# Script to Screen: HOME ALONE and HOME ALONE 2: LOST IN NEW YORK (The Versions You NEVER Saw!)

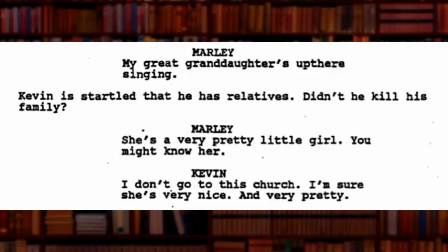This version still has Marley talking about his late wife, and Kevin praying, but doesn't have the neighbor being aware of Kevin's Home Alone scenario.
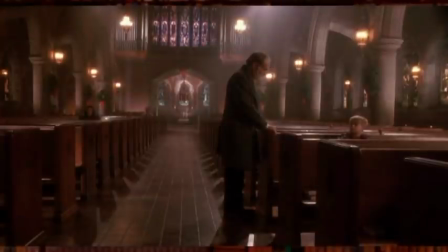The final version of the script introduces the idea that Marley is estranged from his family because of a fight they had years ago.
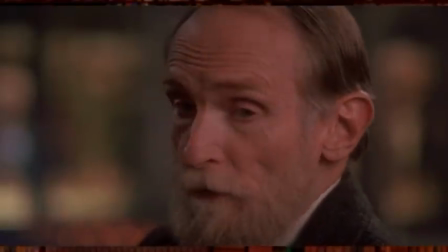That really helps connect Kevin and Marley, and seeing Kevin be able to give the man some encouragement shows how much Kevin has grown himself from the experience.
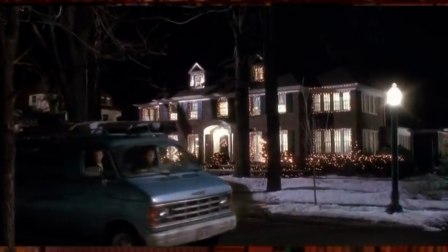And now we've reached the highlight for many, the trap sequence. Those hilarious, brutal, iconic traps.
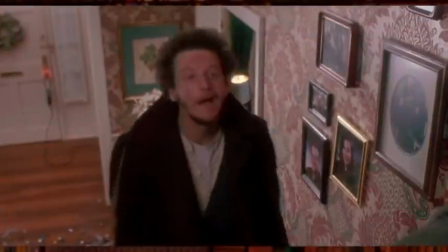It's been pointed out many times that Harry and Marv should have died at several points because of Kevin's booby traps,
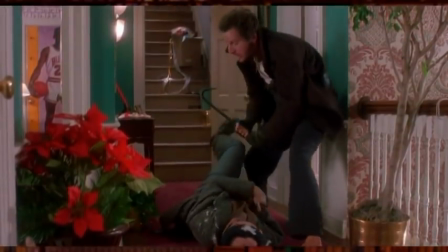and it does admittedly feel just a little bit jarring the way it plays out.
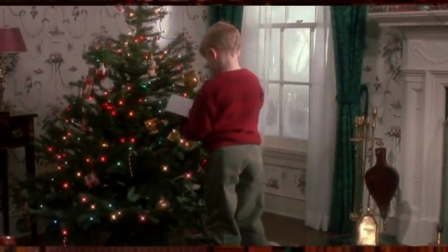The rest of the movie, although it's been silly, has more or less followed the rules of real life, even when the situation Kevin is in is really contrived.
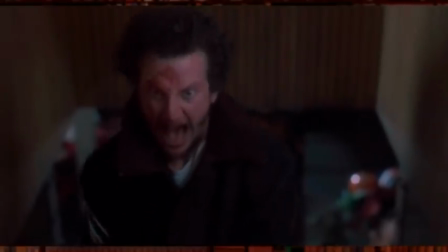When the Wet Bandits attempt to enter the McAllister house, the movie suddenly takes on the logic of a Three Stooges short,
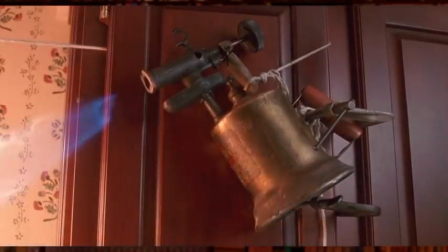where our two Stooges can suddenly survive virtually anything with only a few noticeable scratches.
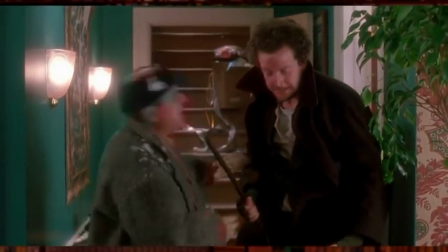I think the reason most of us are able to overlook this is because everything about the sequence,
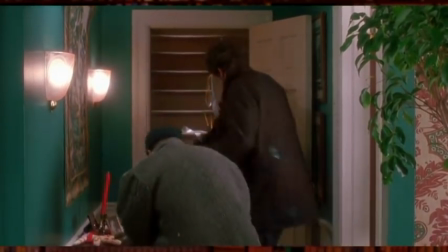the acting, the camera work, John Williams' score, is all so funny and well done.
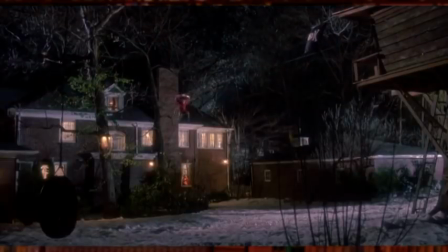We're entertained, so we're willing to suspend our disbelief. It helps that it comes so late into the movie too.
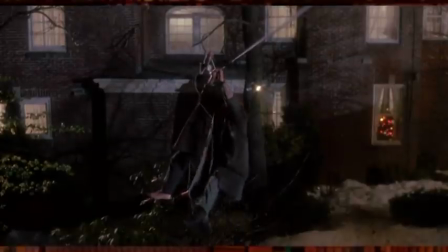If the audience has made it this far into the story, the movie might as well just really ramp things up.
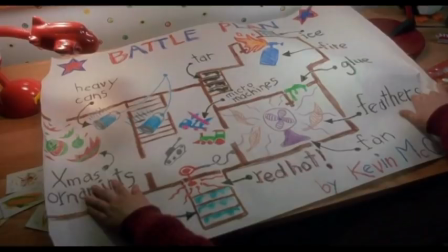Since each trap most likely had to be meticulously planned, the second two drafts of the script correspond pretty closely with what was filmed. The first draft has some different ideas, most of which involved Marv's trek through the basement.
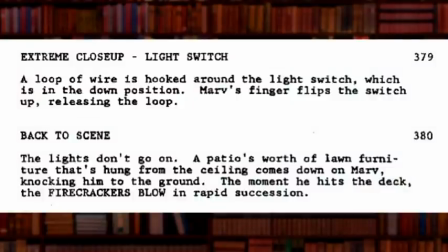When Marv enters the basement in the first version, Kevin has scattered matches and firecrackers across the floor. Marv steps on them, accidentally igniting several. Oblivious to the lit fuses, he pulls the light cord and gets lawn patio furniture dropped on him instead of an iron.
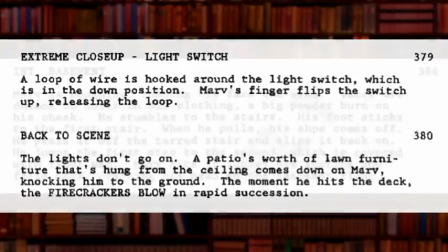Marv falls backwards into the firecrackers, which all go off around him. The staircase leading up to the main floor is not just coated with tar.
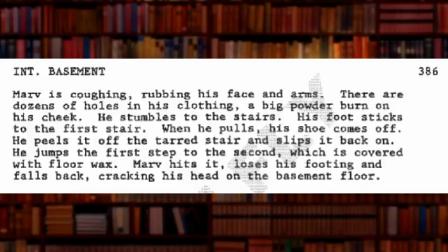Instead, Kevin has coated every other stair with wax, making Marv's ascent even more frustrating.
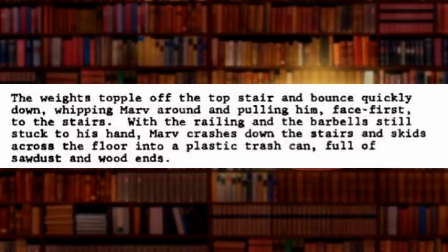Kevin has also positioned a pile of barbells near the stairs, which Marv inevitably knocks over. The barbells slam into him, knocking him back down the stairs into a trash can full of sawdust.
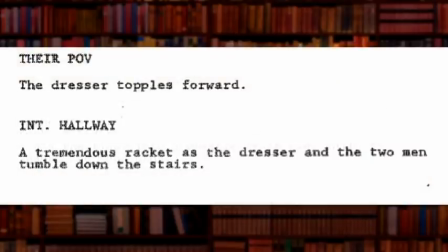Later on, after the close encounter with the tarantula, Kevin leads the burglars up the attic stairs. He positions an entire dresser to come barreling down into the crooks. This idea would be used in the sequel as a tool chest.
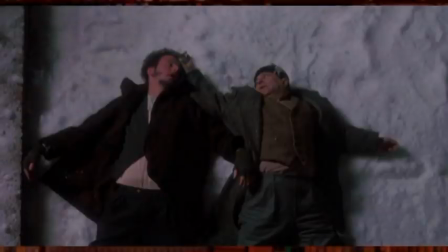After Harry and Marv swing into the house, Kevin has yet another idea planned. He's tied a rope across the roof, laid out behind a row of icicles.
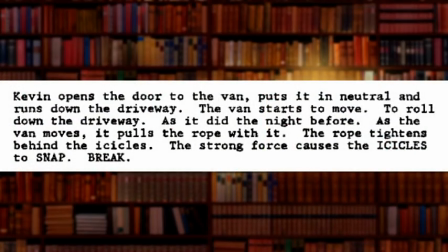As the dazed burglars lie on the ground, Kevin ties the other end of the rope to their truck and puts it in neutral. As the truck lurches forward, the rope dislodges the icicles, which come raining down on the bandits.
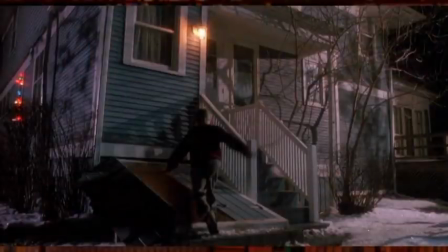The way the bandits are ultimately foiled is different in the first draft. Since the neighbor character isn't used as much, he's not the one to save Kevin.
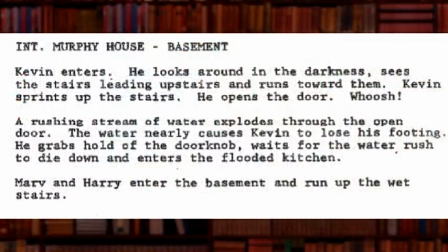Rather, Kevin runs into the Murphy house's basement, which does not appear to be flooded. He runs up the stairs and opens the door. A monsoon of water is unleashed. Kevin, having not realized what was on the other side, is able to hang on as the water crashes down into the basement.
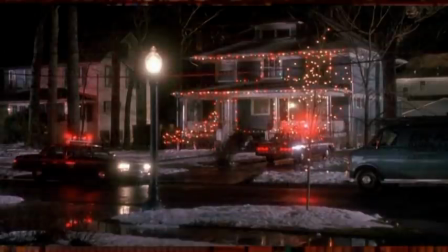He is then able to run out of the house and across the street to his own home safely. The burglars, who instead follow him through the basement instead of cutting him off, are caught by the police, who arrive a moment later.
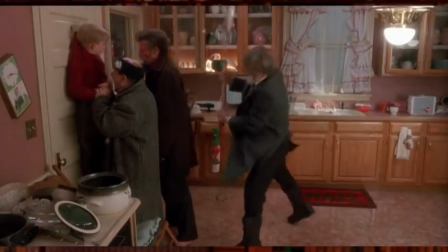The decision to have Old Man Marley rescue Kevin was a smart one.
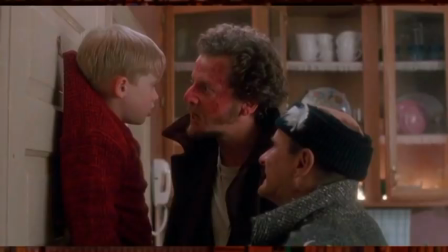Not only is it touching, but it actually gives us a brief moment where the Wet Bandits manage to take control of the situation. It's not nearly as exciting if they remain one step behind Kevin the entire time.
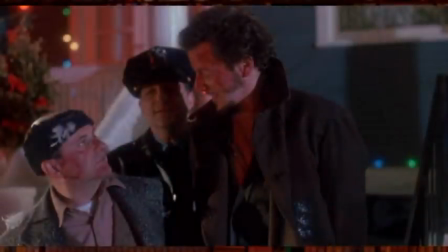Interestingly, the first draft of the script has the cops figure out that Harry and Marv are the ones who robbed all the houses because of Marv's stupid calling card of flooding them, something that Harry was explicitly against. The second two drafts omit this detail.
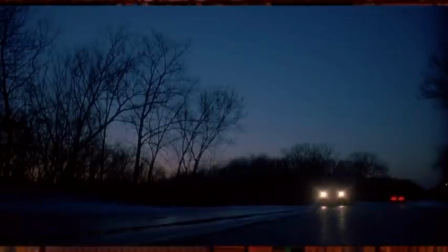Thankfully, it was put back into the final cut. The scene where Kate talks to Gus, the Polka King, in the truck, is not in any of the drafts. Apparently,
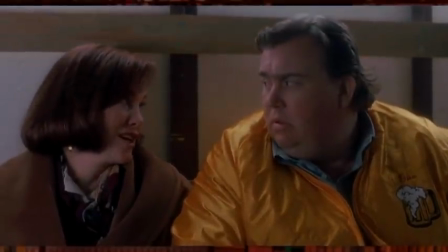that entire conversation between Catherine O'Hara and John Candy was improvised.
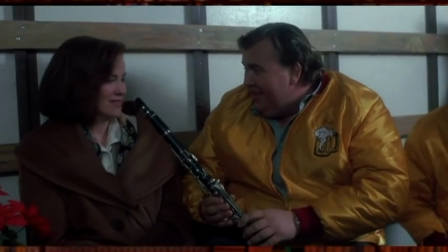The earlier part, where he tries to get her to play his clarinet with the band, was also most likely ad-libbed.